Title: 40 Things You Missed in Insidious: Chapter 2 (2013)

In Insidious 1, I pointed out ghosts that were hiding in the background of scenes, and the second movie would contain an even more well-hidden spirit.
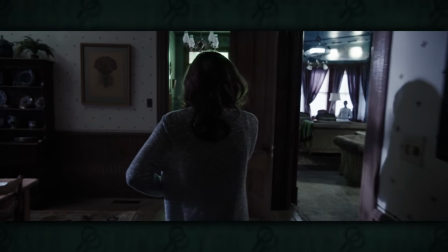(0:06)
There's a scene where Renee is on the phone, and as she walks past, you can see the woman in white sitting in the living room. But once she reaches the doorframe, the apparition is gone. Director James Wan and screenwriter Lee Whannell explained why they do this on Insidious Chapter 2's Blu-ray. The idea is if one audience member catches it and reacts, then their friends will go, "What? What did you see?" And the tension in the movie theater builds. Personally, outside of the theater experience, I always find it creepy to go back and discover something that's not supposed to be there. So in this video, I'll be going over all of the things you might have missed in Insidious Chapter 2.
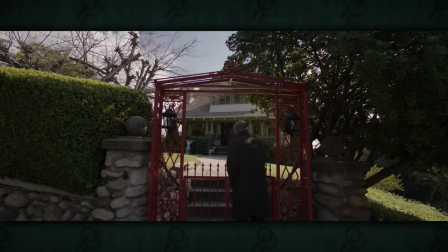(0:36)
To learn about the artifacts in Elise's basement and more Insidious secrets, stick around to the end of this video.
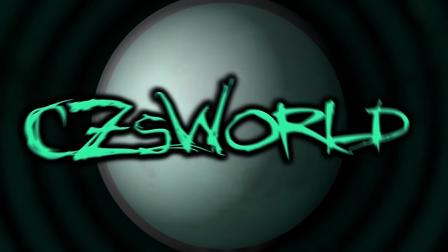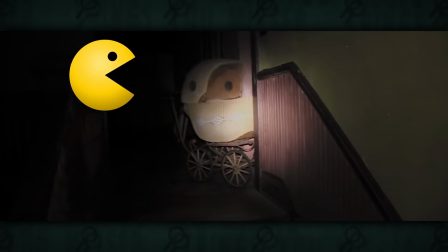(0:47)
This baby stroller looks like Pac-Man and I'm tired of not talking about it. Welcome to Things You Missed.
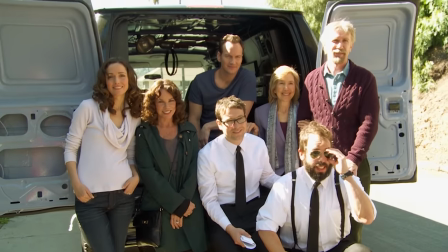(0:52)
James Wan, Lee Whannell, and just about everyone from the first Insidious came back for the sequel.
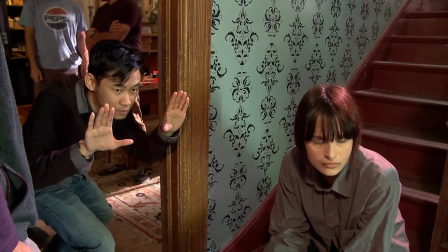(0:57)
For Wan, it was his first time directing a sequel. Whannell had experience with sequels, having penned the second and third Saw movies, and even a miniseries called Insidious Spectral Sightings about Spex and Tucker's paranormal adventures before meeting Elise.
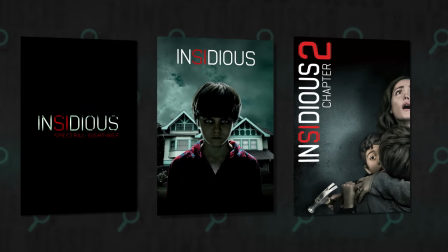(1:08)
If you haven't seen it, don't worry too much. It's pretty boring and was rendered non-canon by the events of Insidious Chapter 3. Chapter 2, unfortunately, isn't my favorite either. I knew something was weird with this one when I heard the younger version of Elise dubbed over with the voice of the 70-year-old Lin Shaye.
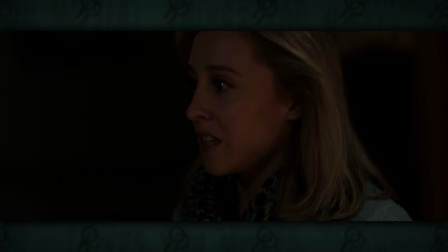(1:22) "See things. Things no living person is supposed to see."
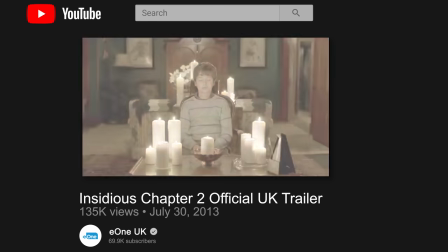(1:27)
There's actually a UK version of the trailer that includes the original lines from the younger Elise.
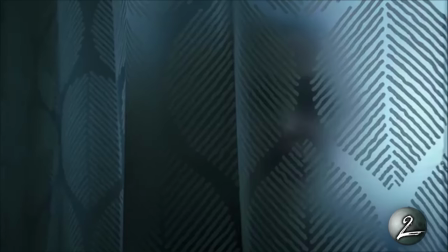(1:32) "He sees things no living person is supposed to see."
I wish they just stuck with that in the movie. I think the audience is smart enough to understand who Elise is and understand that people's voices can change over time, except Rivers Cuomo.
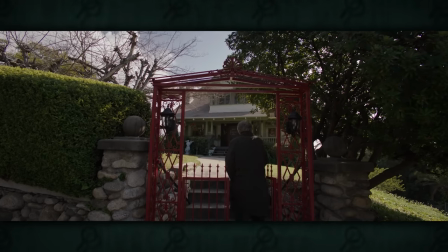(1:44)
Despite that, the expanded characterization for Elise is appreciated. We get to see her house for the first time, which happens to be the perfect place to jump into some more Things You Missed.
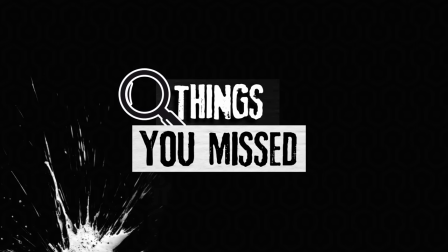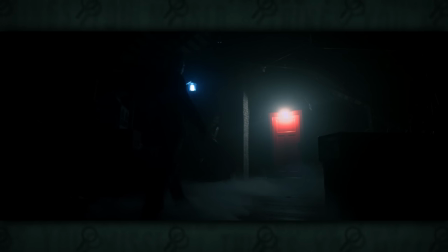(1:57)
In my episode on the first movie, I talked about the red door which connected the Lambert's house in the further to the lair of the demon. We see another red door marking the main antagonist here in Chapter 2,
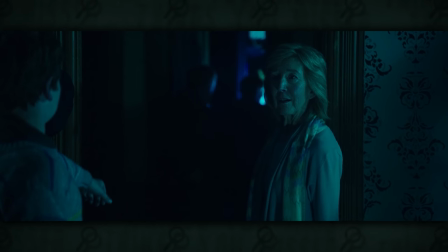(2:07)
so it makes sense that when we enter the home of the franchise's ghost whisperer, Elise, we must enter through these big red gates.
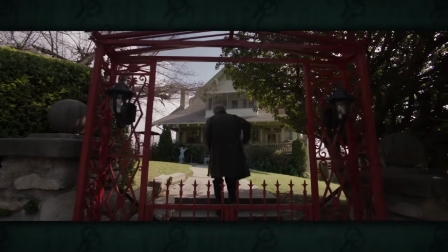(2:13)
She used to do her psychic readings at home, so the red entryways are probably meant to be inviting to spirits on the other side. Now that we've seen a couple examples of the color red representing the gateway between the living and the dead, I'm reminded of another movie that used the color in the same way, The Sixth Sense,
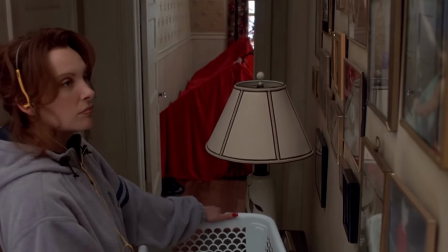(2:27)
which had red doorknobs, red flowers, red tents, and more to show the connection between our world and the world of the dead.
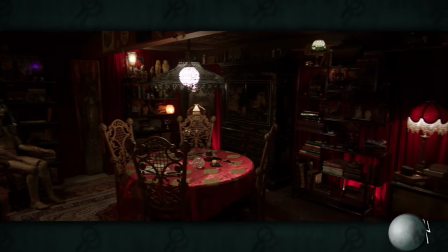(2:33)
Elise's basement, where she does her readings, is also covered in red, just like the demonic lair in Insidious.
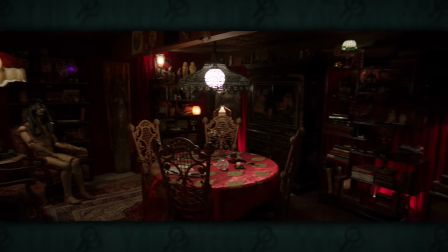(2:38)
The basement is decked out with paraphernalia and artifacts, which serve as this franchise's version of the artifact room from The Conjuring, which had come out just 2 months earlier.
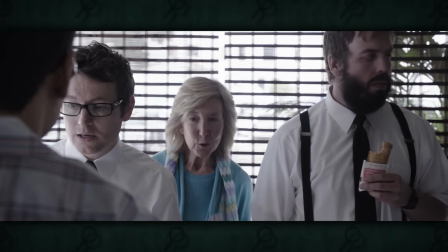(2:46)
Elise may have died at the end of the first movie, but her presence is still felt, and she seems to leave a message for Spex and Tucker.
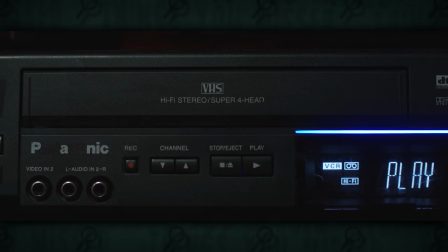(2:51)
They find an old tape and put it into her Panasonic VHS player, but several letters in the logo are crossed out, causing it to read, "Panic."
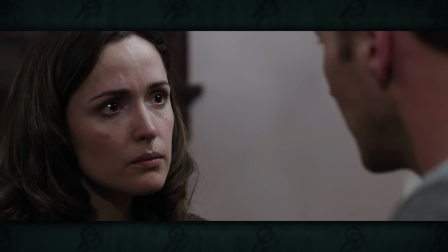(2:58)
After possessing Josh Lambert's body, the bride in black tried to convince Renee that everything was fine and that she should not panic.
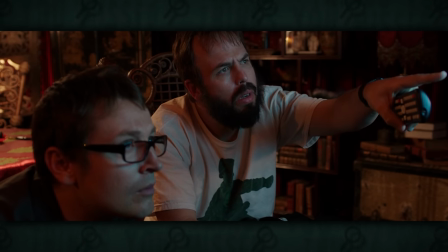(3:04)
So this was Elise's way of saying, "Don't listen to him. Panic."
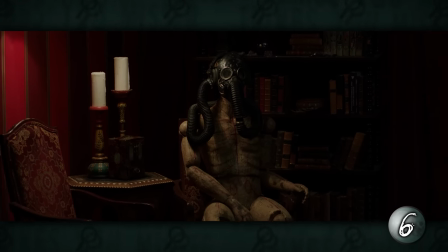(3:08)
The reading room also contains a mannequin wearing a gas mask, a callback to the gas mask seance that Elise performed in the first movie.
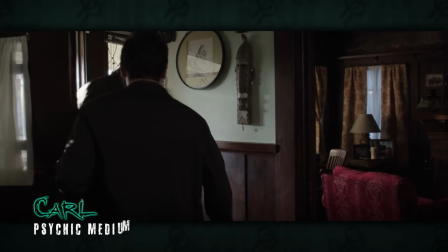(3:14)
The second film introduces a new psychic character, Carl, who has his own unique way of contacting the dead using these Ouija dice. Another common element this one shares with Insidious is the cinematography.
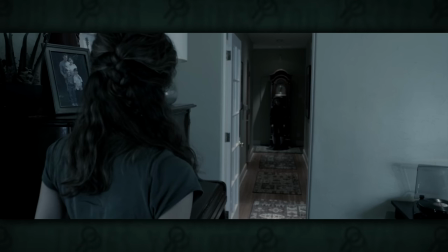(3:24)
In the previous episode, I pointed out how the camera was always moving through doorframes and looking through doorframes in the real world to highlight the bright openness of the real world in contrast to the dark,
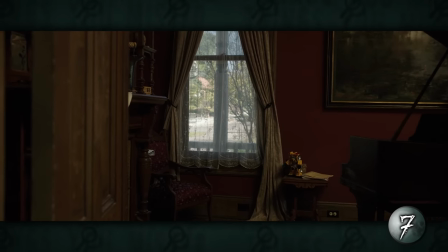(3:33)
closed-off nature of the further. We see more of that in Chapter 2, as well as more evidence that the doors are used to link these two worlds.
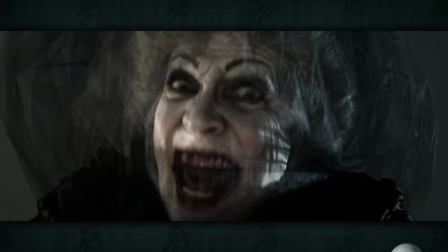(3:39)
For example, Carl gets a vision of the antagonist, Parker Crane, when he touches a doorframe at the abandoned hospital.
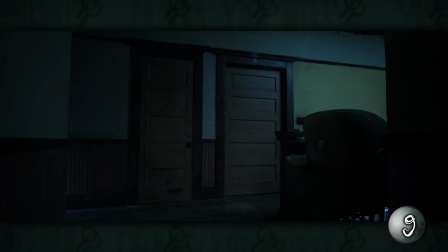(3:44)
And at Parker's home, when they discover they are speaking to an evil entity, all of the doors in the house slam shut. There are a couple more connections to the first Insidious.
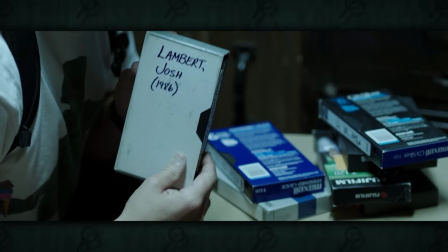(3:52)
While Spex and Tucker are watching the tape from Josh's childhood recorded in 1986, Lorraine is at home, and the movie Carnival of Souls is playing on her TV. It reminds me of something that I discovered when making a video on the red-faced demon from the first Insidious. James Wan referred to the character as something out of a crazy mystical carnival.